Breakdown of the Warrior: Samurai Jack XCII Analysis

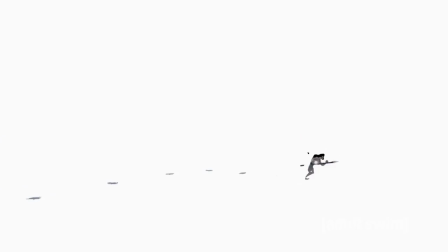0:05 Samurai Jack. Season 5 of Samurai Jack came out on March 11th, 2017 to pretty decent critical reception.
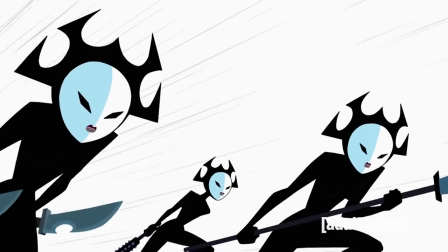0:13 Most people seem to enjoy it, and although I have my gripes with later episodes...
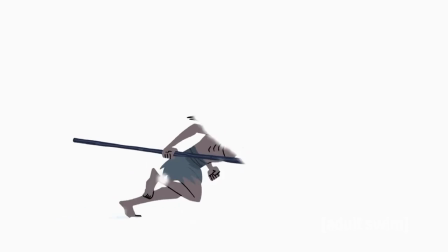0:21 Samurai Jack is a genuinely incredible show, and I think that the first three or four episodes of season 5 are really good,
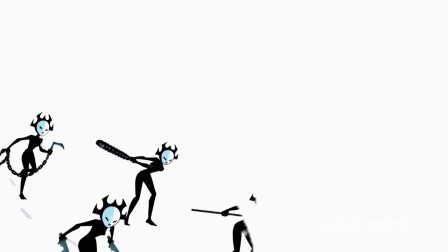0:27 good to the point of being masterpieces as much as you can classify anything as a masterpiece of course.
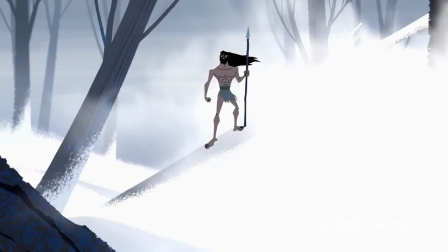0:32 Season 5 does a really great job of conveying new information in a lot of different ways, particularly through visual cues and past information.
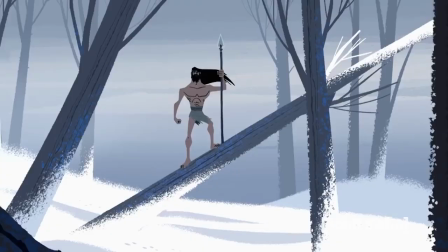0:40 With the switch from Cartoon Network to Adult Swim, I think basically everybody was expecting a grittier, more violent Samurai Jack, which is exactly what the show delivers on.
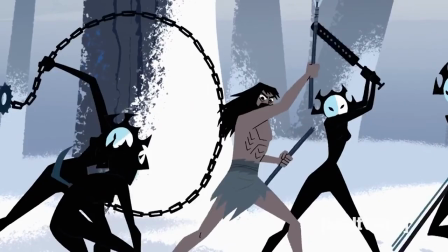0:49 But outside of the context of the new season, the season itself does a great job showing that its world and Jack, our titular character, have changed.
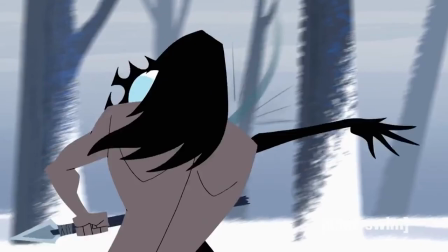0:57 Today, we're going to focus on some of season 5 episode 1 and talk about important storytelling techniques that the show uses.
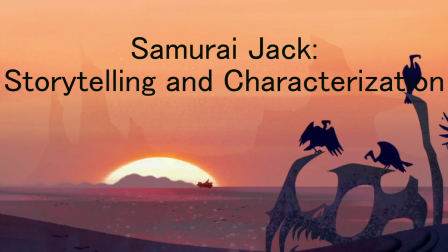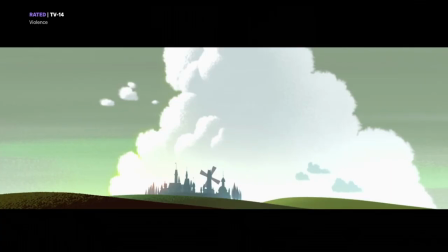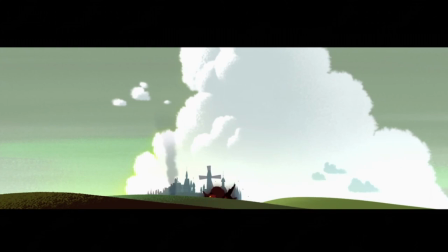1:18 At the start of episode 1, we see a small village and hear birds and insects chirping. The only real movement on screen is the village's windmill and the clouds in the background. Then, suddenly, there's an explosion. We hear screams and there's another explosion.
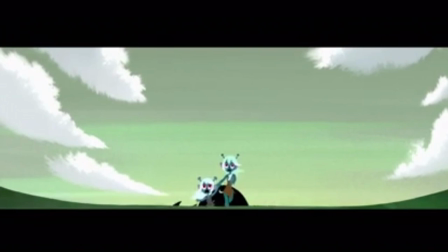1:31 We're pulled away from the scene as two characters are running with metallic feet clattering behind them.
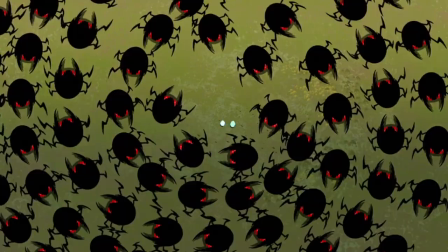1:36 Immediately, we're invested in the story of a mother and her two children who are about to be obliterated by the all-too-familiar Beetle drones.
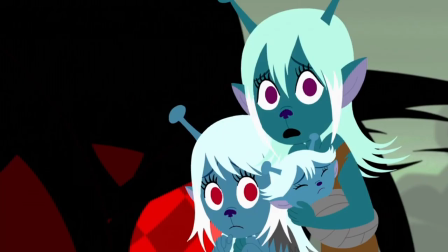1:42 For any Samurai Jack fans, we now recognize that we're in the same world as before in prior seasons.
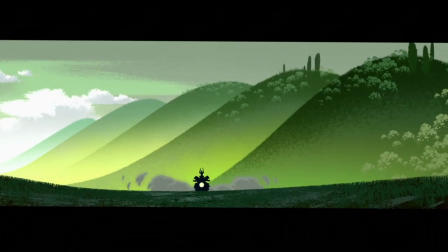1:48 And yet...
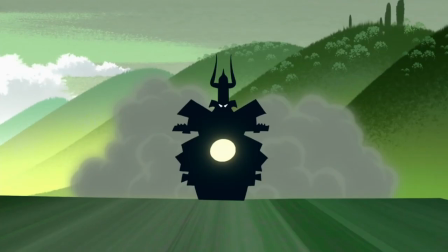1:52 A warrior appears. We don't know for certain who it is, but it's safe to assume it's Jack.
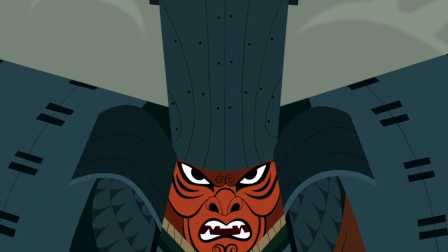1:58 And yet, he's on a motorcycle. He pulls out a machine gun. He's wearing a kabuki mask, a horned helmet, and metal armor.
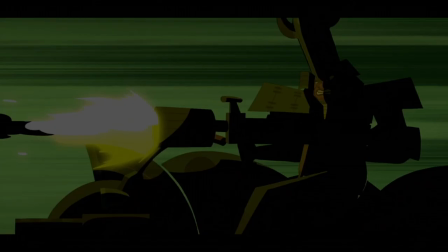2:05 All of this gear is completely foreign to our perception of the traditionally garbed Jack that we know.
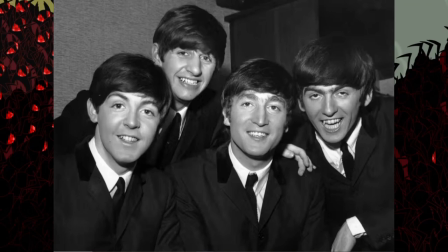2:10 So we watch as this warrior obliterates the Beatles, not the band. That would be a lot different.
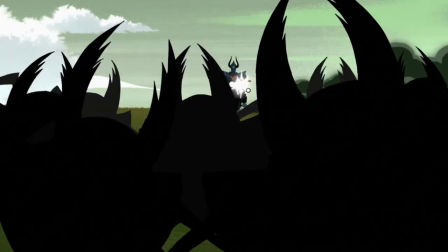2:16 Every single change or surprise that clashes with our perception of Jack's gear,
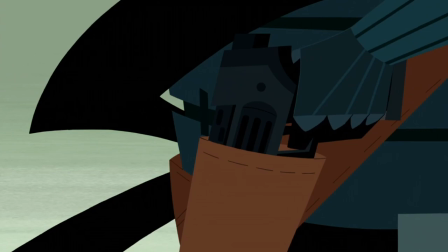2:21 the gun, the spikes on the tires, the pistol, makes us believe less and less that this is Samurai Jack.
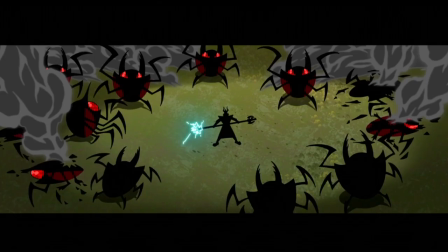2:26 It can't be, right? And when he pulls out his spear, there's no way it can be Jack. He would use his sword, and the framing of the scene makes it seem like the spear as his primary weapon. Then the warrior's mask is sliced off and we see a bearded face. Just for a second.
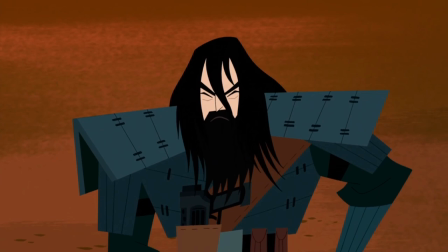2:40 But come on, Jack doesn't have a beard! When we zoom in on the warrior's face, however, we have finally found out who he is.
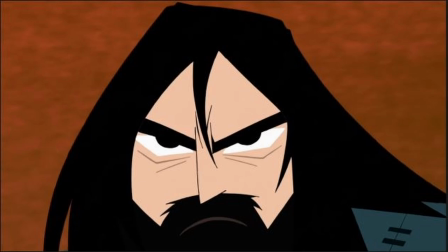2:46 Surprise or no surprise, it's Jack. And if you still find yourself scratching your head and saying, hmm, that can't be Jack. That warrior looks nothing like him. The small alien girl confirms our suspicions with a not-so-subtle...
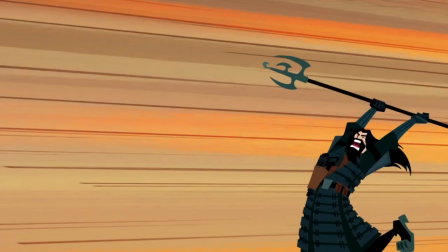3:02 and his yells leave no doubts.
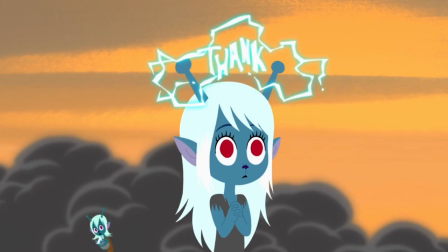3:06 Jack defeats the Beatles and drives into the distance. Then BOOM, title card. The title segment fills us in on what's happened since season four.
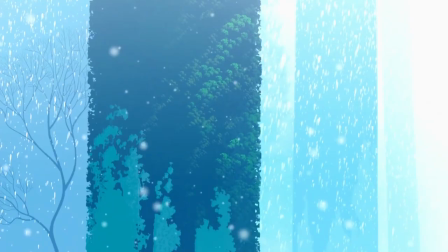3:15 Fifty years have passed, but I do not age.
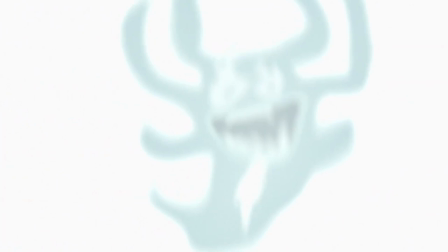3:21 And we could talk plenty about the title card, including how it shows Jack's sense of hopelessness and the change to the show's status quo,
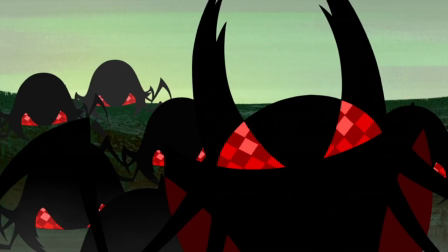3:27 but I think all the information that we need is in the opening clip alone. This episode relies on some past knowledge of Samurai Jack, which makes sense because this is the fifth season,
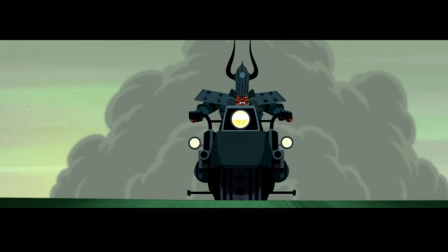3:37 but even casual fans of the show could notice the differences in Jack's appearance. He's embraced modern forms of technology, seeing as he now wields two guns, an electric spear, and a motorcycle.
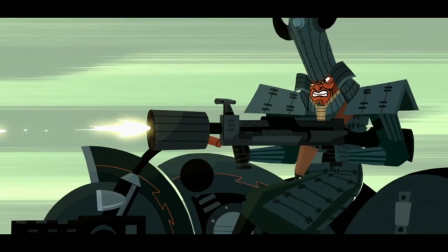3:47 He no longer wears the traditional Japanese attire that he wore before. Instead, although he retains elements of his culture with the kabuki mask, he now wears padded armor.
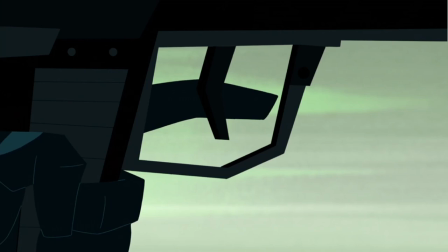3:55 In other words, Samurai Jack has been modernized. Quite disturbing.
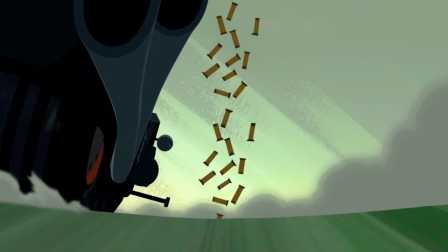4:02 But jokes aside, the show presents these changes to demonstrate Jack's transformation. He's different not only in age, but as a person as well.
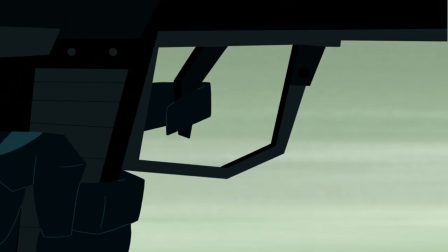4:10 Before the title card tells us that 50 years have passed, we know that a lot of time has passed.
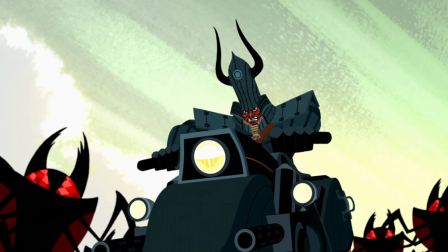4:14 I mean, Jack has a beard now. A beard!
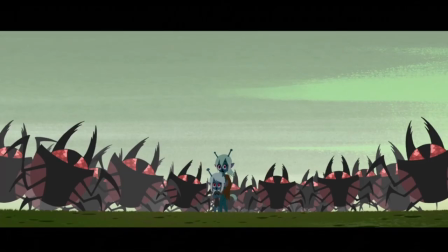4:17 And for people who have watched the rest of the season, we know that the destruction of Jack's self comes partially as a result of the loss of his sword and the loss of his heroic righteousness.
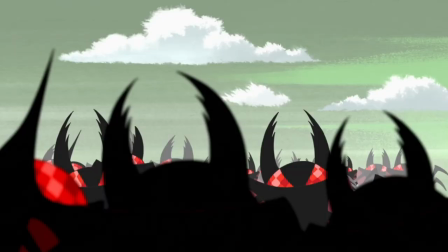4:25 As we later learn, Jack has become a killer.
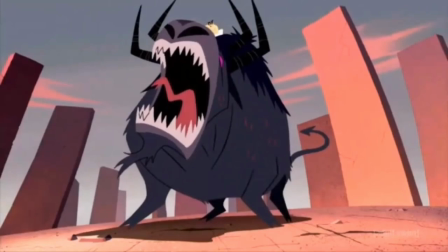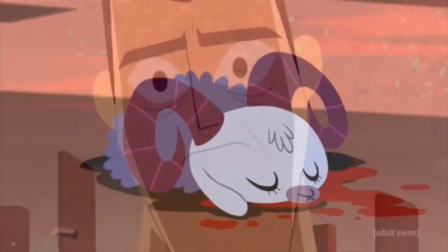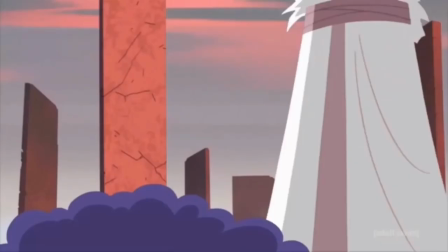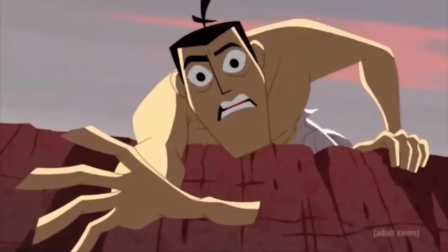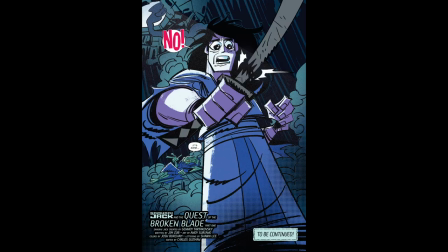5:00 And we've seen a similar thing happen in the Samurai Jack comics. When Jack's sword is destroyed, his appearance and mental state drastically change.
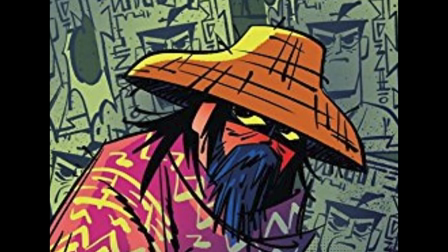5:07 Jack feels that he is no longer worthy of the sword, and he doubts his own abilities. He even has a beard.
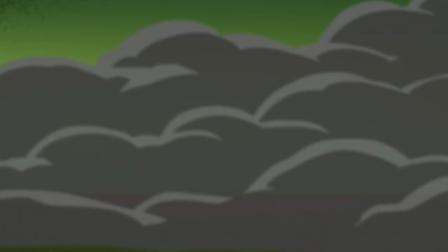5:13 I mean, Jack also got turned into a woman in the comics, but my point still stands.
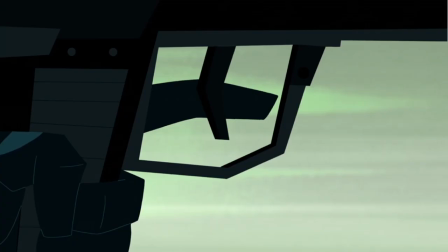5:18 Anyway, the point that I'm trying to make here is that the opening of this episode conveys a lot of information about our protagonist and world.
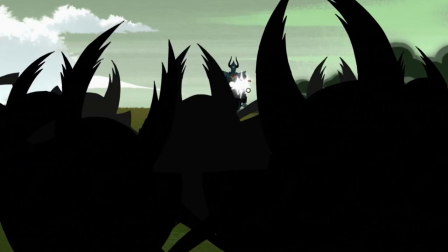5:24 The Jack that we knew before is gone, replaced by a gritty version of his former self,
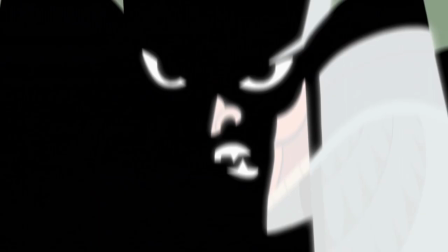5:28 meaning that Jack has either experienced some event that changed his worldview, or the world has changed in some way and Jack has been forced to adapt.
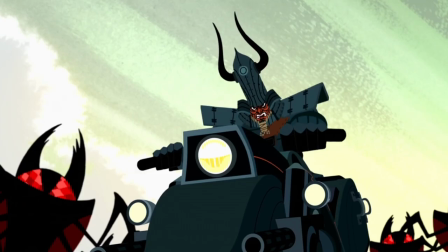5:35 And while the world has definitely changed, I think that the former point is more accurate with what we later learn about him.
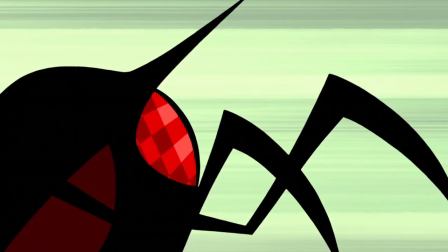5:40 His worldview has been shattered and completely rebuilt as a result of his violent actions and his loss of self.
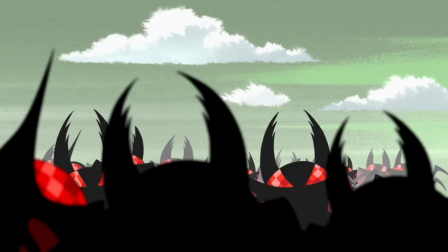5:46 But it's pretty cool that we can figure out all of that with our prior knowledge of the show. Okay, anyway, on to more about Jack.
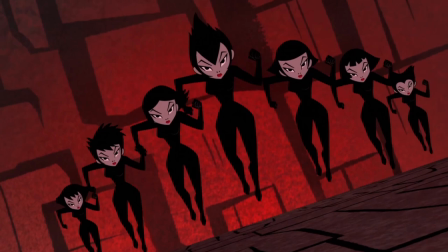5:52 And side note, I'd love to talk about the Daughters of Aku because they're very compelling antagonists.
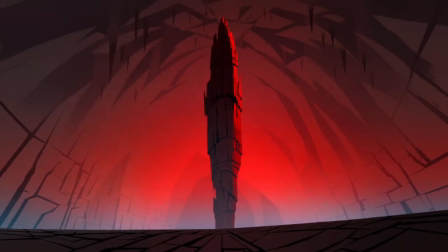5:57 They have not only a great backstory but are terrifying foils to Jack too,
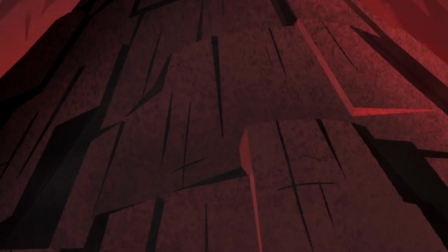6:01 seeing how they spend their whole life's training just like Jack, but with a horrifically abusive environment that contrasts with Jack's nurturing environment.
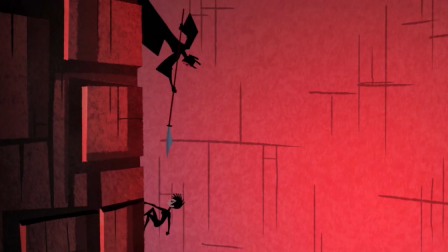6:08 That being said, I'll keep the focus on Jack and maybe make a video about the Daughters of Aku in the future.
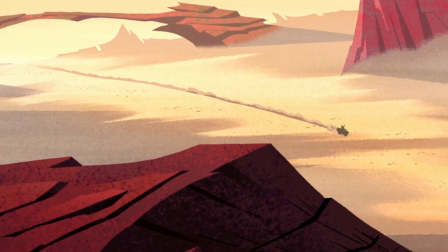6:14 When we follow up with Jack after the initial scene and the scene with the Daughters of Aku, we're introduced to his tortured psyche.
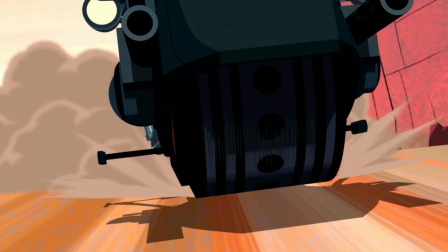6:20 And although the later scenes are the real catalyst to this aspect of his mental anguish,
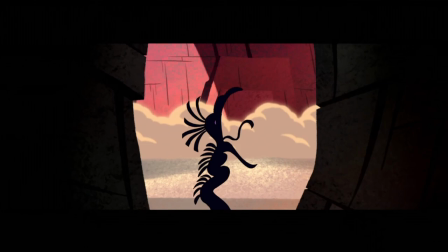6:24 I think that the scene with him on the motorcycle riding through various landscapes also serves to discuss this aspect of his character.
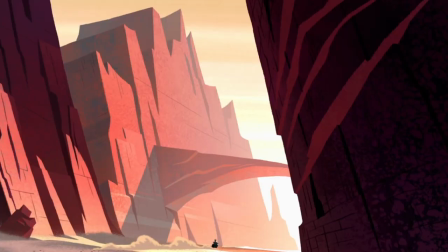6:30 Jack rides on a motorcycle in high-tech gear through these natural landscapes.
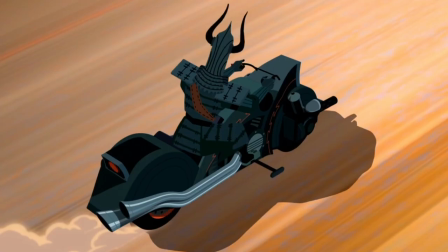6:35 The landscapes contrast with Jack, which suggests that he no longer fits in with the world around him, even if he once did.
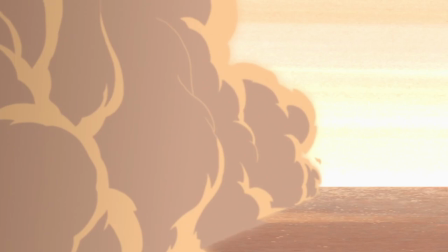6:41 The environments in Samurai Jack have always been beautiful, and Jack always fit in with the natural ones previously.
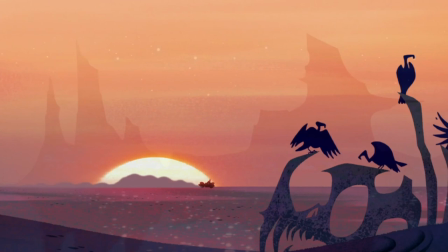6:46 It was the high-tech and futuristic backgrounds in which he stood out, and that's kind of the premise of the whole show since he's a samurai in futuristic times.
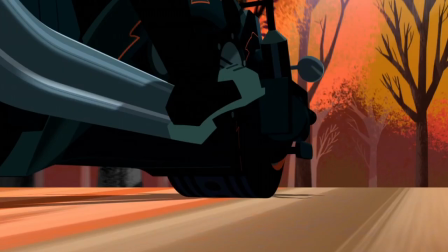6:53 But now Jack doesn't even fit in with the natural environments where he used to be at home. He's an outcast. The ways of the old Jack are gone.
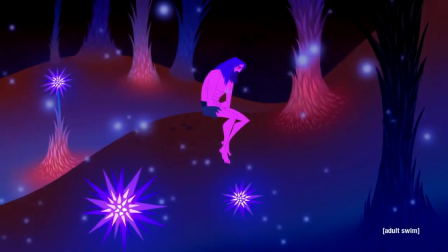7:02 One of the things I remember being advertised about this show was Jack's damaged mental state, and the show delivers pretty strongly on that idea in this episode.
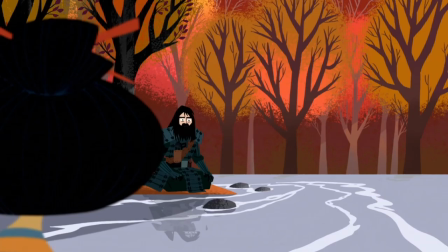7:09 In the scene where Jack drinks from the river, we see him haunted by visions of his father, his mother, and all the people he left behind in the past.
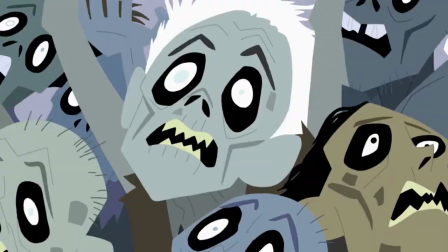7:15 They cry and scream out to him, asking him why he abandoned his purpose. They want to know why he left them to die.
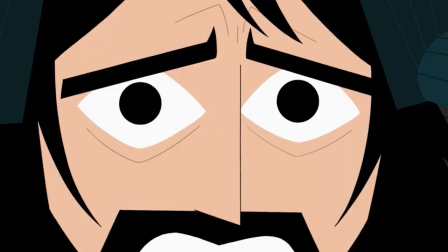7:22 And I think what really adds to Jack's visions is the fact that we're not initially sure whether they're visions or not.
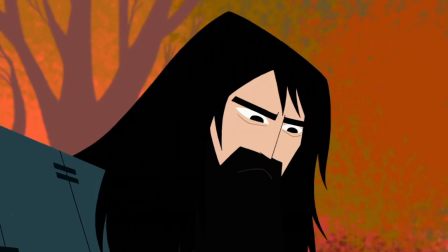7:28 It's safe to assume that they are, but we only see them from Jack's perspective at first.
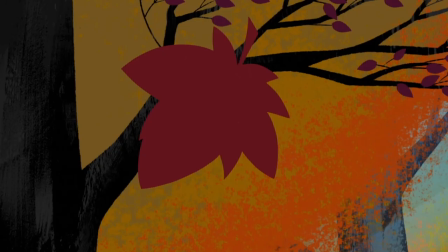7:32 In the river scene, we can assume that the things that Jack sees are visions because of the switch between the leaves that fall in the river and the people Jack once knew,
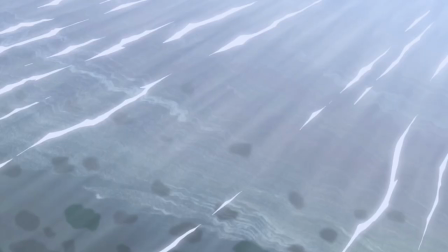7:39 but we are also not entirely sure because there's no confirmation that they're not real.
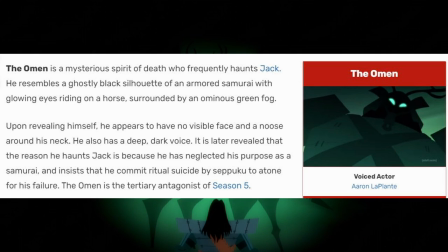7:44 And it's even more unclear considering that the Omen, that's what this spooky green samurai guy is named apparently, is real.
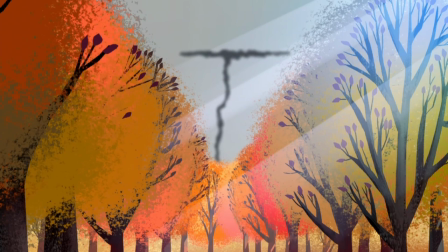7:50 So we see Jack suffering with visions of guilt, which gives us more information about how he has lost his way, and why he is, as he says in the intro, without hope.
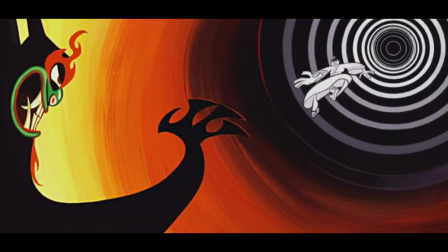7:59 He mentions that Aku destroyed the way home, so we know that there are likely no more time portals, since any fans of the show know that's what Jack would most likely be referring to.
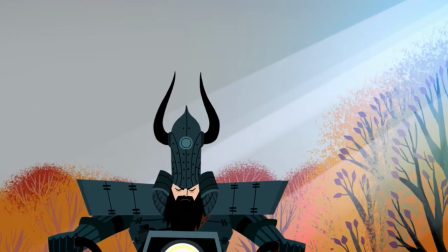8:08 More interestingly, however, is the smoke in the distance, above the trees.
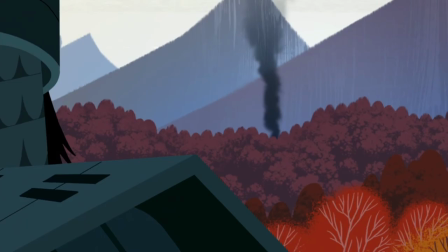8:12 Jack is a hero, and there are countless examples in seasons 1-4 where he puts his life at risk for the sake of others.
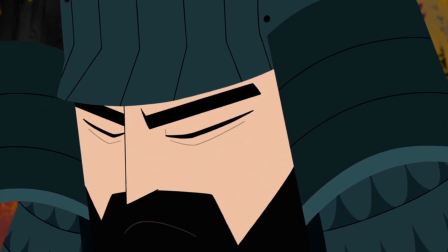8:17 But in this episode, Jack sees the smoke, which is a clear sign of possible destruction, but he doesn't go to help the people in danger.